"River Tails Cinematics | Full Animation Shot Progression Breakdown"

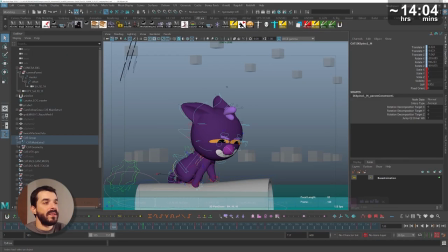And then, of course, I make a little bit of a play blast to check. And at this stage, I'm still not satisfied with the animation of the cat.
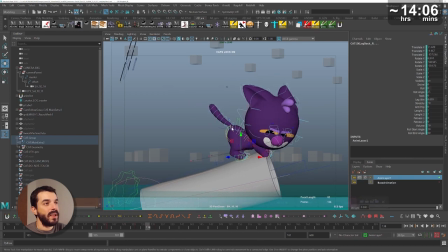I still feel like I should increase the delay of the bum of the cat as it jumps and I should probably make the jump a little bit snappier.
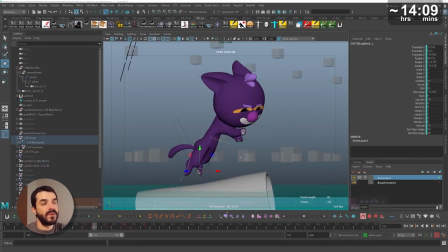So you see I'm working on the bum itself. Actually I'm working on additional controllers created by Anenbot and I'm also making sure that there is a
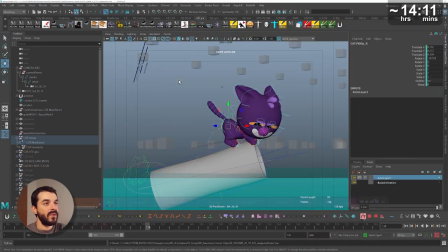little bit of delay between the two legs in order to make it look a little bit less mechanical.
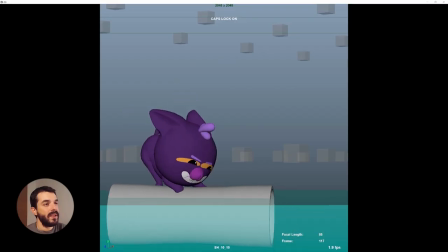A couple of tweaks on the bum of the cat and then I'm ready to evaluate the playblast again.
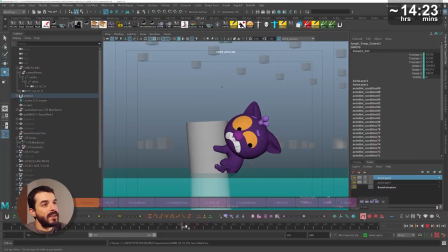I am really making sure that the shape of the cat as it's perched up the log up there makes some sense and
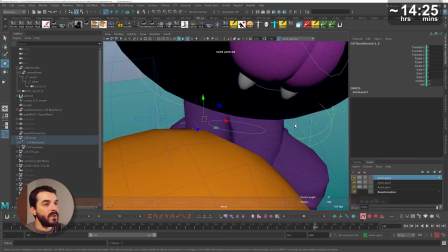doesn't result in something a bit strange to look at because I'm a bit worried that once we apply that sort of Fresnel shader in game,
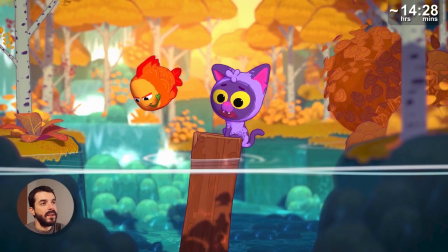any issue with the wireframe will show up. And at this stage, I am practically ready to deliver.